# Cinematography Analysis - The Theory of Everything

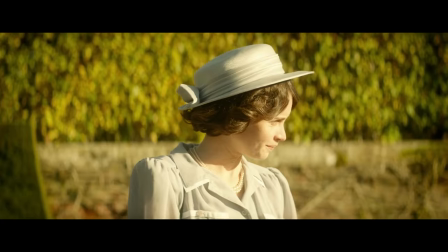0:02 The Theory of Everything is a beautiful film, both in its story and in its visuals, but the film's visuals are much more than just pretty images.
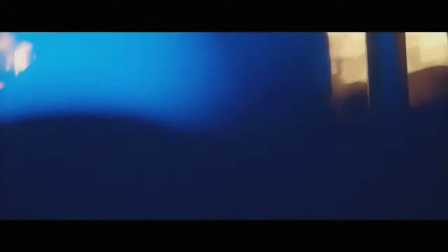0:11 The cinematography is intentional and meticulous. One of the best examples of this is when the doctor tells Stephen about his disease.
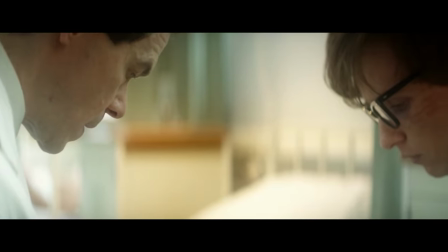0:18 We've all seen this type of scene before. One character is delivering important news to another, and a lot of times it looks something like this.
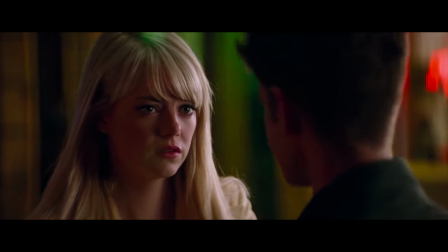0:26 It's my father, isn't it? I see it everywhere I go.
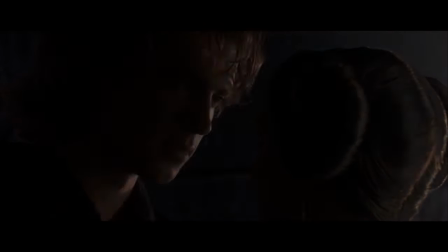0:32 I can't, I don't know what, I don't know what to do.
Or this.
Annie, I'm pregnant.
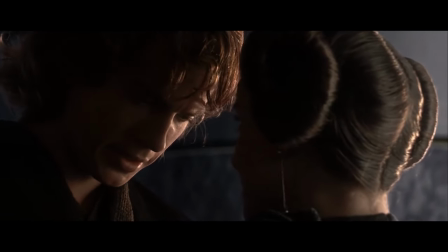0:43 Okay, these scenes work to move the plot forward, but you don't feel it. The news doesn't hit you as hard as it should.
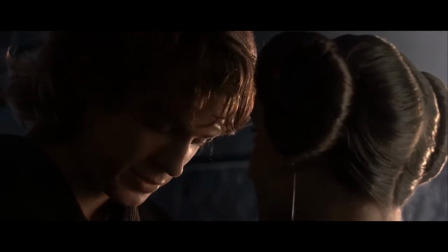0:49 This is in part because of the lack of effort put forth in the cinematography.
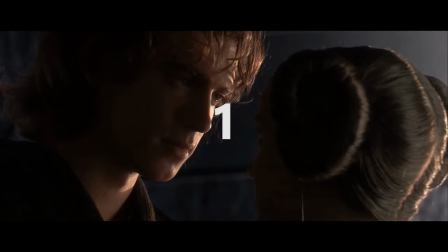0:53 These scenes just bounce back and forth from the same two or three bland shots without adding anything visually. The audience sees the characters and that's it. The cinematography is not being used to push the emotion of the scene.
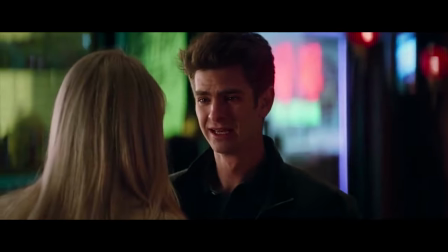1:06 But what happens when you use cinematography to help achieve the right emotion? That's exactly what the Theory of Everything does in this scene.
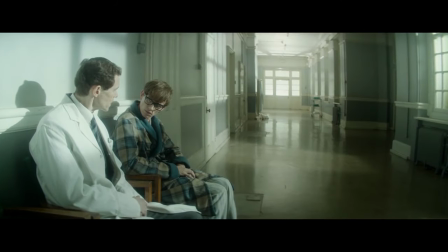1:14 The first shot is an establishing shot. Notice how the Doctor and Steven sit side by side, not across from each other. This is to show that the Doctor is not an opposing force, he is here to help Steven. The first shot slowly pushes in as the Doctor explains Steven's disorder to him.
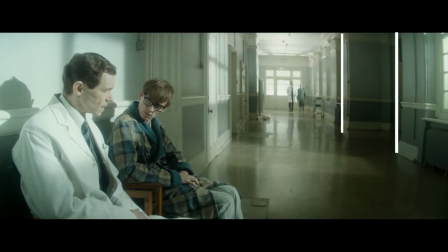1:29 The walls are slightly distorted because of the length of the lens.
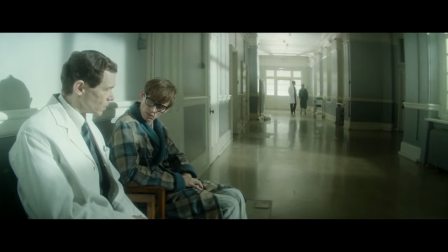1:32 The slow dolly in, the distortion on the walls, and the washed-out green look give a sickness to the shot. Also, take note of the people moving in the background. They seem unintentional, but they become important later.
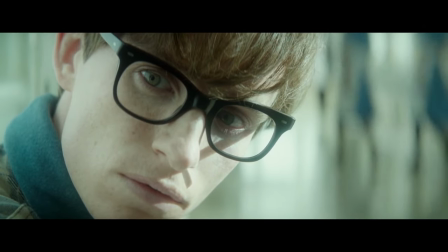1:44 We cut to an extreme close-up of Stephen. Fear and confusion sit in his eyes as the doctor explains the disease.
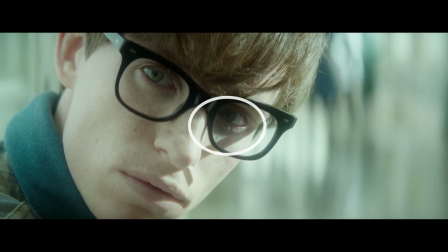1:51 We are very close to Stephen, with his left eye sitting at the center of the frame. his reaction to the news is important to help the audience understand the severity of this disease.
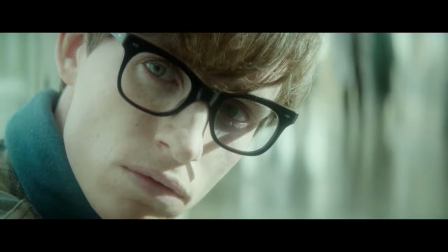2:00 Again notice the people in the background. Now we cut to a wide-angle close-up of the doctor.
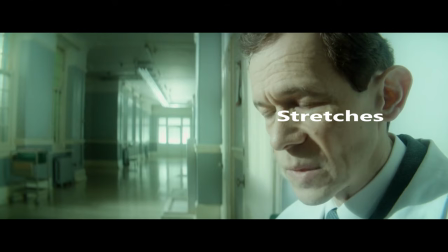2:05 The wide-angle stretches his face making him look distant and giving him an odd stressed look. This further pushes the audience to sympathize with Steven and see the doctor as someone who is opposing him.
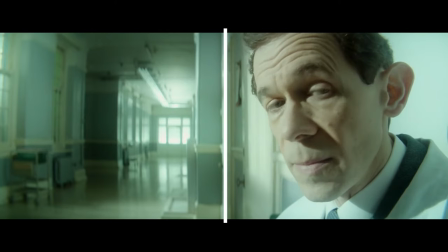2:16 Notice the doctor's position. The doctor's face doesn't even take up half of the screen. This large amount of supposedly pointless space on the left is off-putting. On top of that, he is facing the left. This is important. Our minds naturally perceive left to right as positive while perceiving right to left as negative.
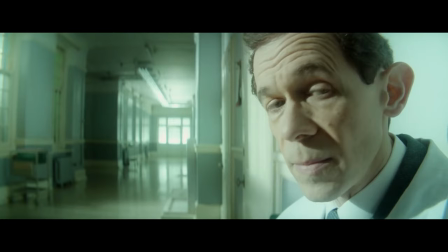2:34 If you'd like to know more about this idea of left and right being positive or negative, I recommend watching Now You See It's video on the subject, linked down below. This is also a POV shot from Stephen's perspective. Yes, the doctor is trying to help and explain to Stephen what is going on, but the horror of the news distorts Stephen's view.
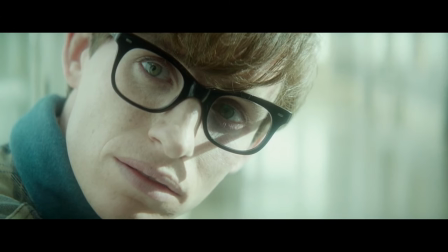2:51 Now we come back to Stephen. It's easier to notice how normal he looks in contrast to the doctor. His face isn't stretched or oddly shaped, but he looks trapped by the top and bottom of the screen cutting off his forehead and chin.
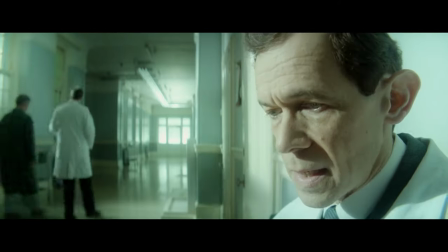3:04 When we cut back to the doctor, again note the people in the background. The doctor continues to speak and then Steven tries to gain some good news.
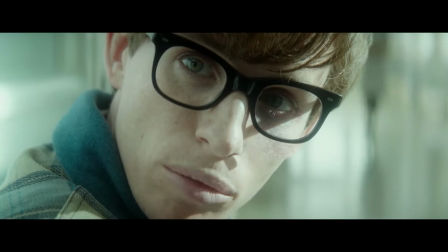3:13 What about the brain?
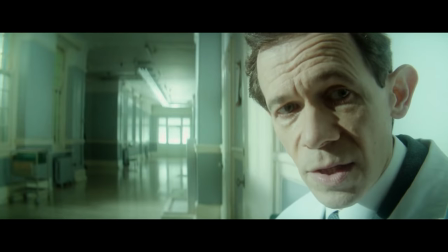3:17 The brain isn't affected.
The doctor tells him the brain is unaffected, but the shots don't change. This is good news, but it's not enough to change how Stephen feels about the situation.
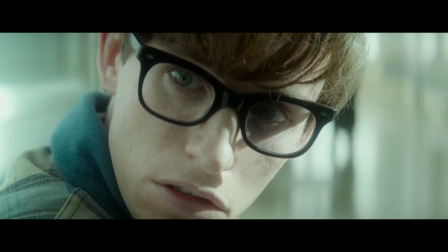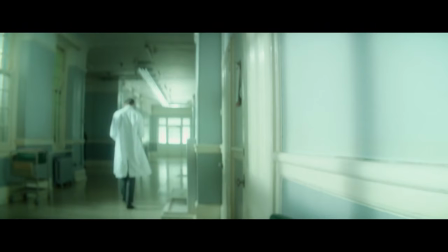3:33 Then the doctor leaves abruptly, as if it took no time at all for him to stand and walk a considerable distance away from Stephen after saying, I'm sorry. This is because the doctor is distant. He is distant from his patients because he has to deliver news like this on a regular basis.
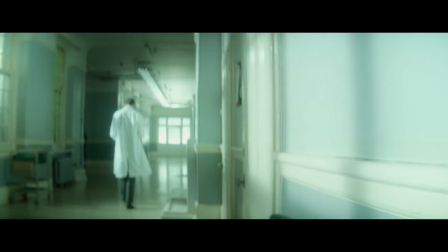3:47 He does care for Stephen's well-being, but he is not a friend. He has other things to tend to, so he leaves. And as he leaves, the camera's focus does not follow him. We are in Steven's point of view. Steven isn't watching the doctor walk away. He is trying to cope with the news he just heard.
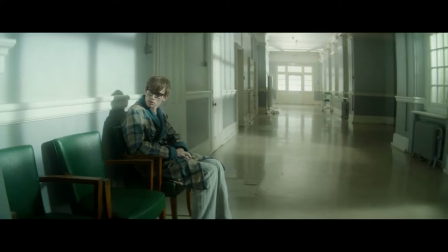4:03 And as we cut back to Steven, he sits alone in the chair. The camera pulls away.
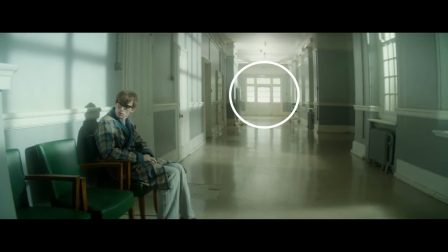4:08 Notice the background. No one is walking through now.